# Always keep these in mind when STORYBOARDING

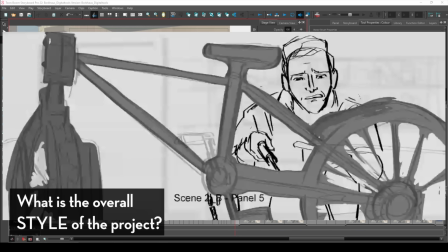4:18 Like, is this production really broad and cartoony, or is it more subtle and realistic?
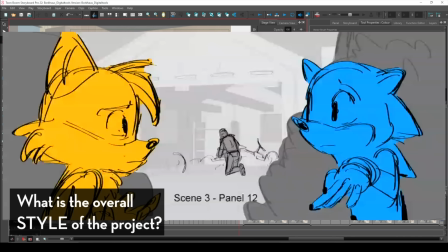4:23 Does it follow closer to live action rules, or does it go way beyond that?
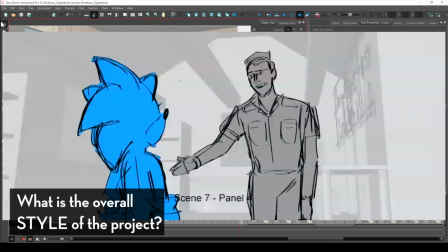4:28 Does it follow grounded rules, or is it very stylistic and sometimes even abstract?
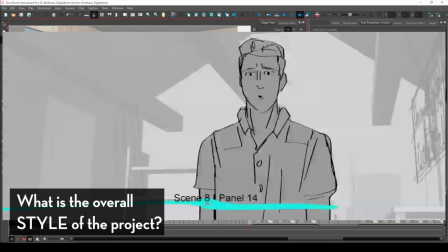4:33 And the reason why this rule is so important is also because of how it affects storyboarding.
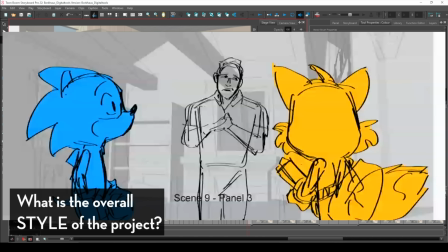4:38 If it's closer to, let's say, realism and live action,
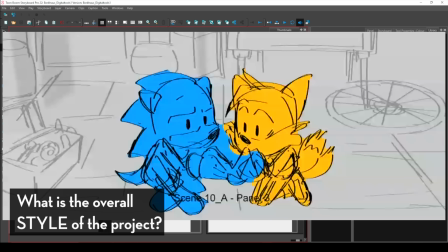4:41 you're probably going to want to bound yourself to sort of limitations with where you place your camera and how to stage things more economically.
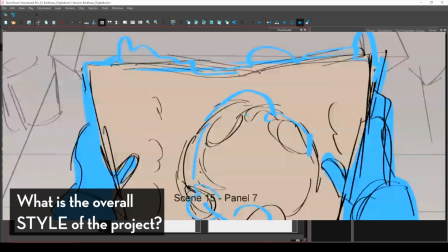4:48 If it's like an action anime, how does that affect camera movement? In the world of animation, there's a lot of different genres and styles, and of course,
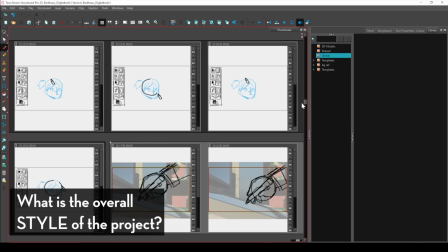4:56 there's people that are better suited for certain types of genres, and there are people who are better at genres that are opposite to that. And if you want to be someone that can tackle multiple different genres, you kind of have to be aware of how these sort of genres and styles do affect the way you board. It's good to have a set of references for your storyboard sequence, so it's good to have an idea of what your stage and your set looks like.
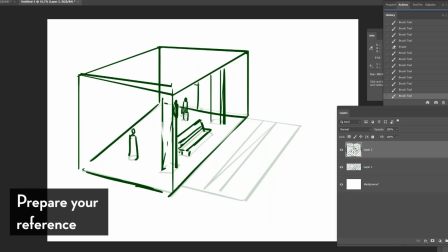5:20 When I'm launched on a storyboard sequence at work, sometimes the directors will give me a top-down view of the overall set where the characters are placed and how they might move throughout the scene.
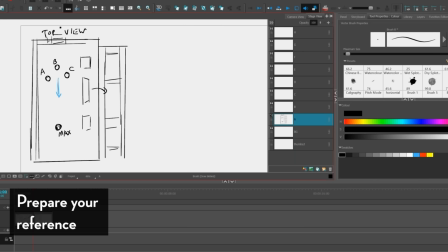5:29 So it's kind of a good idea to sort of have that sort of reference so you can have an idea of how to keep the staging consistent.
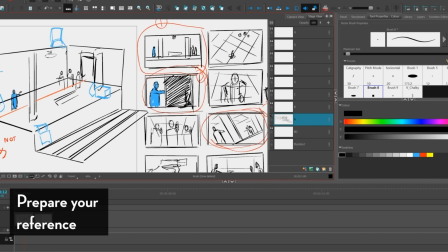5:36 Character designs, they don't have to be final character designs. They could be like shorthands or placeholders for what the characters might end up looking like a representation.
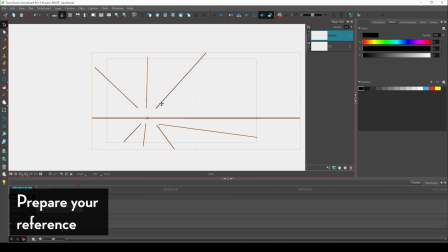5:45 And just something to keep consistency throughout your sequence. Now, a certain reference that a lot of people like to use in their work is they refer to certain movie scenes. So when I'm storyboarding a scene for a production or movie, sometimes my supervisors or my directors will load up clips from movies or talk about scenes from other movies to sort of say, hey,
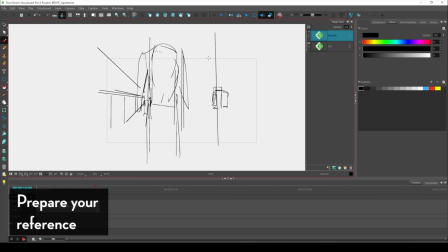6:05 this is the kind of scene that we're kind of going for, and this movie or this scene from a show or a movie fits much closer to what we need to try to hit. And that stuff can help. Now, I'm not someone who can memorize every bit of sequence or scene from a movie.
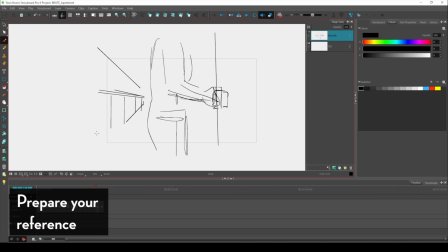6:19 That's not who I am. But if you have a certain movie scene that you have in mind that's very closely related to whatever you're boarding, I think it's good to have that.
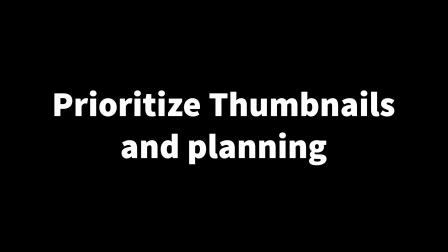6:27 Now, even before committing to actual storyboards, I like to thumbnail my work. I like to produce small, quick, loose drawings to sort of represent the staging that I have in mind,
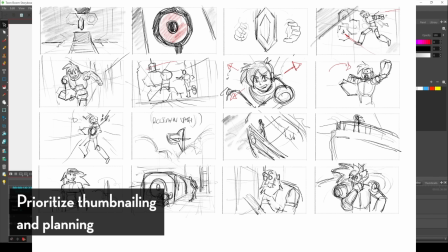6:36 the cutting and the editing of the overall sequence, and I want to keep it simple and readable.
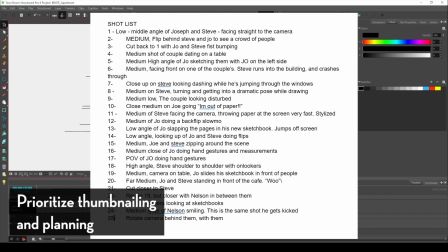6:42 Nowadays, before I even thumbnail, I actually do a shot list where I just write down shots I have in my head, what I could visualize, and just write it down in text. And the reason why I encourage you to do this is so that you can think about your scene.
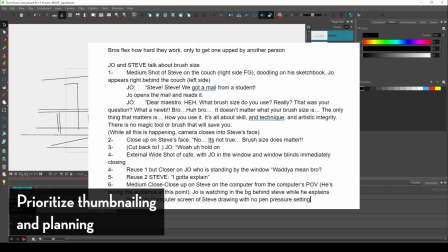6:54 You can let it sit and simmer and start making decisions of what shots to use and what shots not to use before you even start drawing.
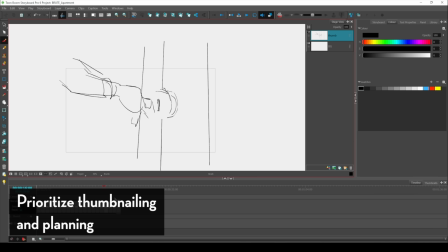7:01 Because something that I encountered was that when I would just start drawing, I would keep going back and forth with my decisions. But that's also because that's a sign of me not having fully processed of what the scene is about. So writing a shot list actually helps you think about it more. So how do I go about dictating my overall camera shot and choices?
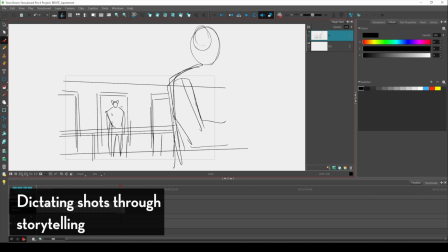7:20 So other sets of questions to ask is, what are we trying to establish overall? Which character has more perspective or power over the other? What emotions are the characters feeling, and how do they feel about their overall surroundings? How can shots show what the characters are feeling or thinking? How intimate do we want to be with these characters?
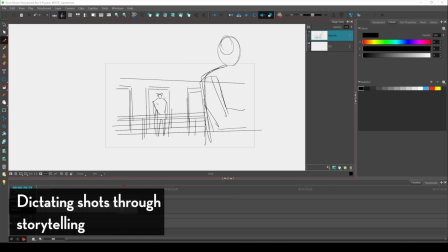7:39 Meaning, how personal do we want to be with these characters? How close do we want to be with them? How much do we want to be in their shoes? Or how do we want to feel being them?
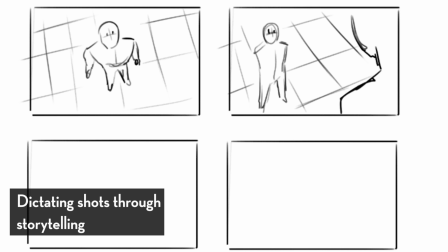7:49 So here are some examples. High angle shots on characters are used to show the characters as smaller or weaker.
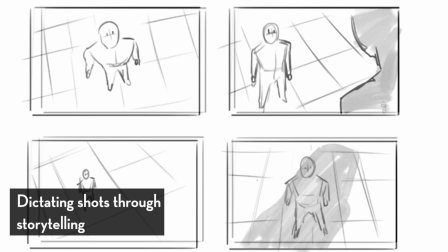7:56 It's as if we're looking down on them,
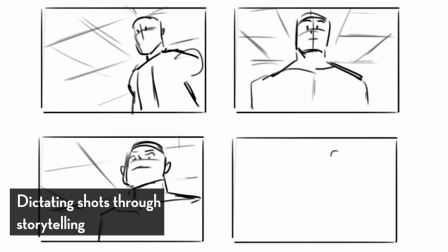7:58 whereas low angle shots on characters make them look big and intimidating and a lot more dominating and powerful.
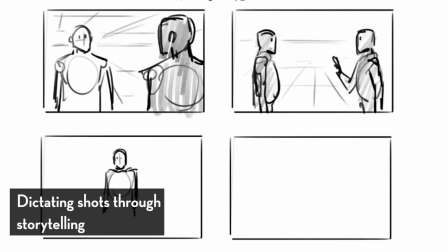8:05 You can utilize neutral shots where each character is treated evenly. Or having the cameras closer to the character's face and eyes, for example,
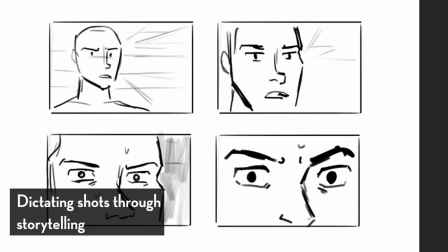8:12 makes the shot feel more intimate and can emphasize more on us feeling what the character's thinking.
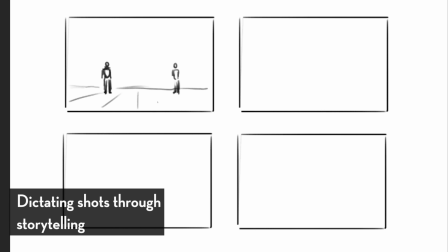8:18 What I'm saying right now are not concrete rules, they're just tools that you can utilize.
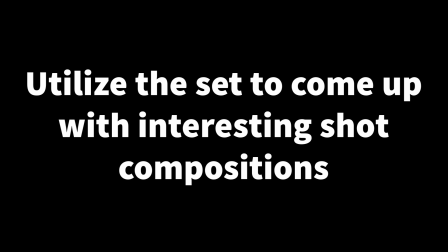8:22 Speaking about the set, you can actually use this as a tool to sort of compose an image or a shot.
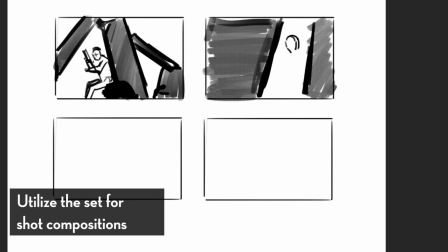8:28 So you can use props or even some of the background elements to stage the shot, or to come up with something that's quite symbolic.
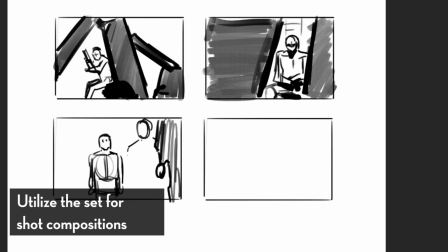8:35 So you could use some of these staging elements or these framing elements as a way to make the character feel entrapped,
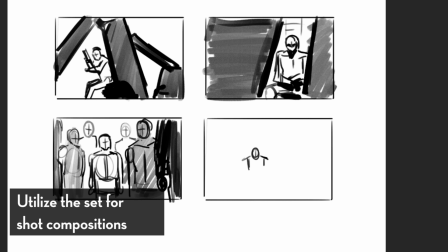8:42 or compose a shot where the character feels claustrophobic or lonely, or even divided from another character.
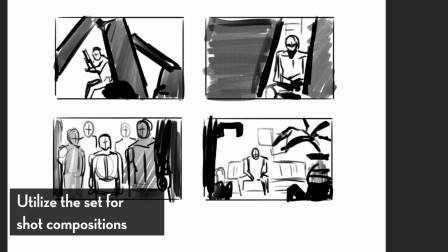8:48 Maybe there's something in the background or the set that is very story driven or related to the character.
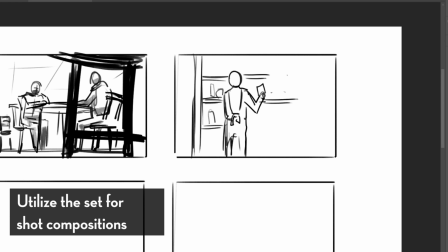8:55 And that's why it's good to think about having a sort of reference or an idea of what the background looks like.
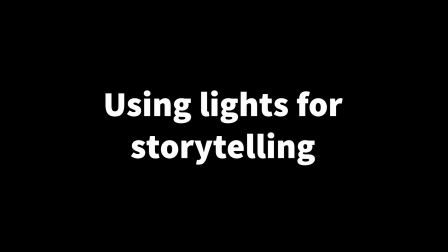9:01 And then over time, you can think about lighting. Lighting can help establish the mood and atmosphere, but it can also create a sense of accent,
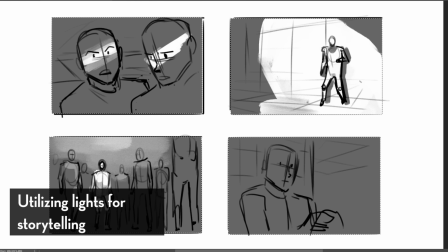9:10 meaning it composes the picture of where the main focus should be.
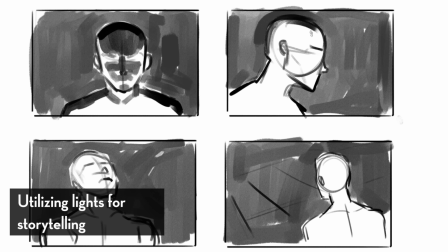9:13 Like if there's sharp lighting in certain aspects of the image, you're going to look and focus on those elements.
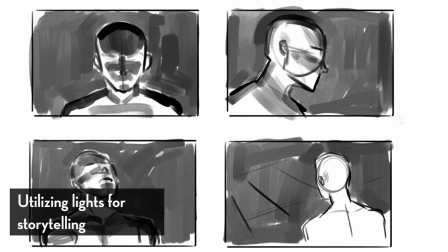9:20 But even thinking about lighting the character, how does certain lights or elements on the character give certain emotions or feelings for a character?
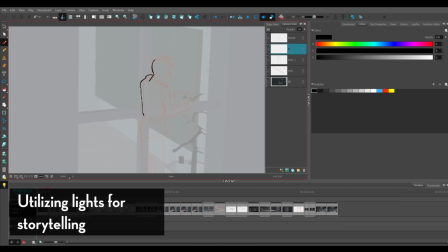9:29 What kind of energy does it emit for the character? Yeah, let's talk about negative space here. That space alone can be a really good storytelling element that you can use here.
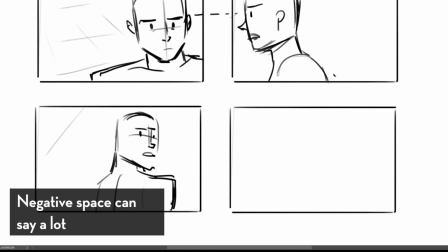9:39 It can help create distance or space between certain characters, and that could be a really good way to show a bit of like relationship.
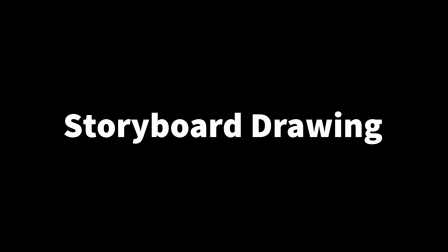9:46 And when it comes to storyboard drawing in general, I try to keep things relatively simple.
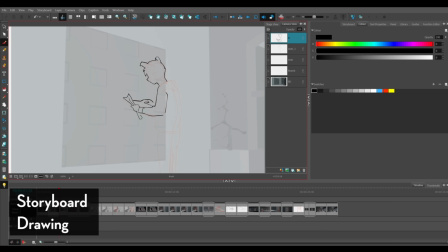9:52 Not too heavy on details, not too heavy on construction lines. I try to keep it minimal and I try to keep it quick. In storyboarding, these are just called shorthands. A quick representation of what the character looks like. In TV storyboarding, it's not super important to stay super on model with the character designs,
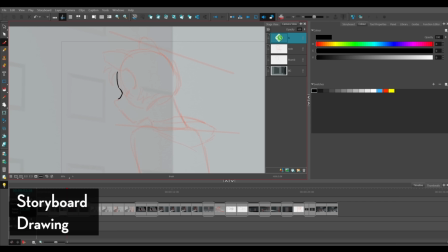10:10 but keeping closer to the actual proportions make it feel more on model for storyboards.
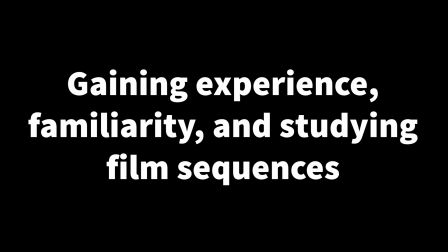10:15 And so these are sort of like these general thumbs of rules that I keep for myself when I storyboard.
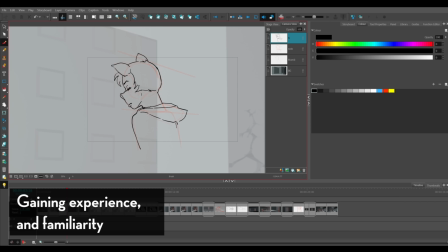10:20 But saying that is much easier said than done. And I think the reason why I could say this easily is because it's based on experiences that I've had, and over mileage and over years of experience in storyboarding, whether it's for my own work or whether it's for professional work,
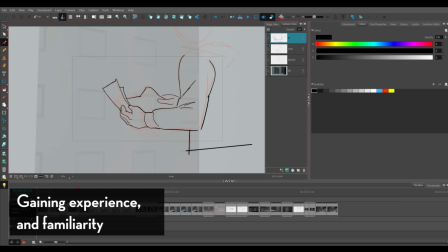10:36 only then I have a better understanding on how to talk about it when I approach storyboarding. So, of course, there are many ways you can improve your awareness when it comes to storyboarding, which is, just storyboard. Whether it's just small random slices of life or jokes or little things that you just want to
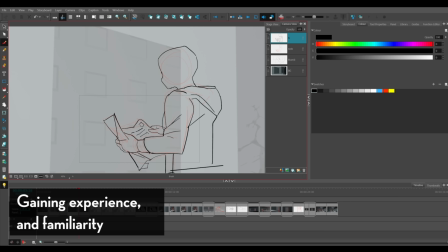10:53 visualize based on writings or ideas that you have, just try to board it. You could try adapting something, whether it's from a written material, whether it's from comics or book, or even from an old video game that you like. Maybe there's like some RPG dialogue that you want to turn into some cinematic version of it,
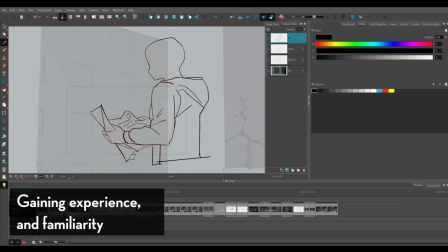11:11 utilizing certain moods, atmosphere, and pushing certain emotions. Another thing that I would suggest, and something that I sometimes do, is just film studies.
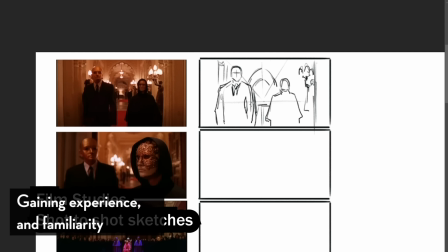11:20 So when I approach a film study, I would try to copy what I see on screen, shot by shot,
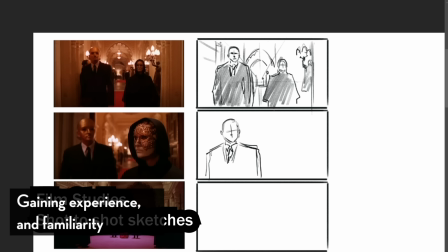11:25 but I'm also thinking about what the scene is about, what's driving the story forward, what the overall mood is, how the characters are in the scene, how they're treating each other, what is the scene trying to say.
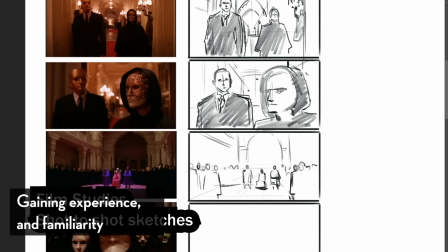11:37 And as I'm doing these studies, I'm trying to think about what shots are being used, how is cutting used, how is it edited.
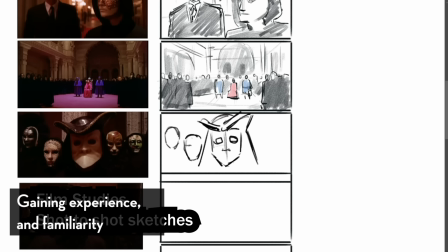11:44 And I think that will just only expand your internal library of certain shots or certain editing that you could use in your own storyboarding work. I think something that always helps me is that I would always show works in progress or
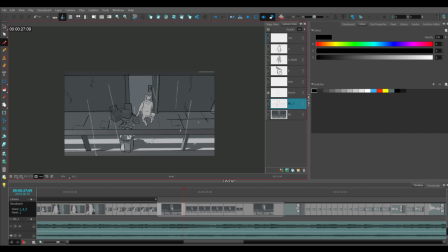11:57 storyboards to other people to see if something is clear to them or to see if it works.
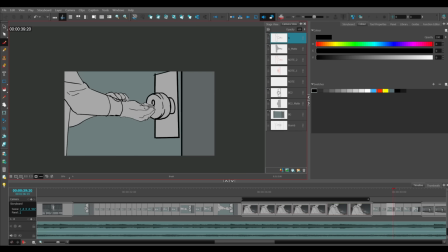12:02 Like whatever I'm trying to achieve in the storyboard, it reads clearly to them.
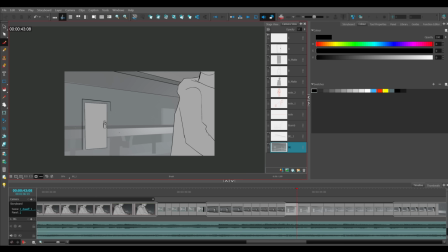12:06 Because sometimes things fall flat or it doesn't get across, and you might need feedback for that when you show your storyboards. And other than that, I think that's pretty much all the general rules or pointers that I wanted to talk about when I storyboard.
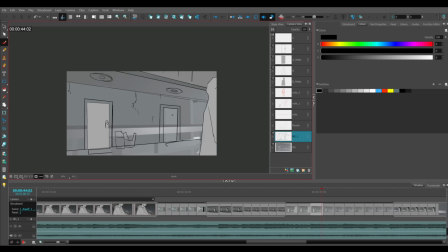12:22 Like general things that I have. And I think that's all I want to talk about. Okay, bye.
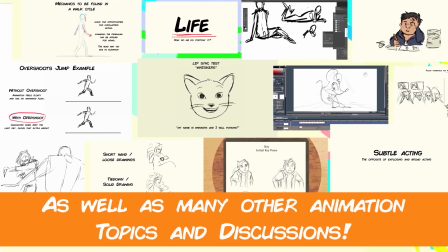12:27 Interested in learning hand-drawn animation or learning how to finish an animated shot from beginning to end?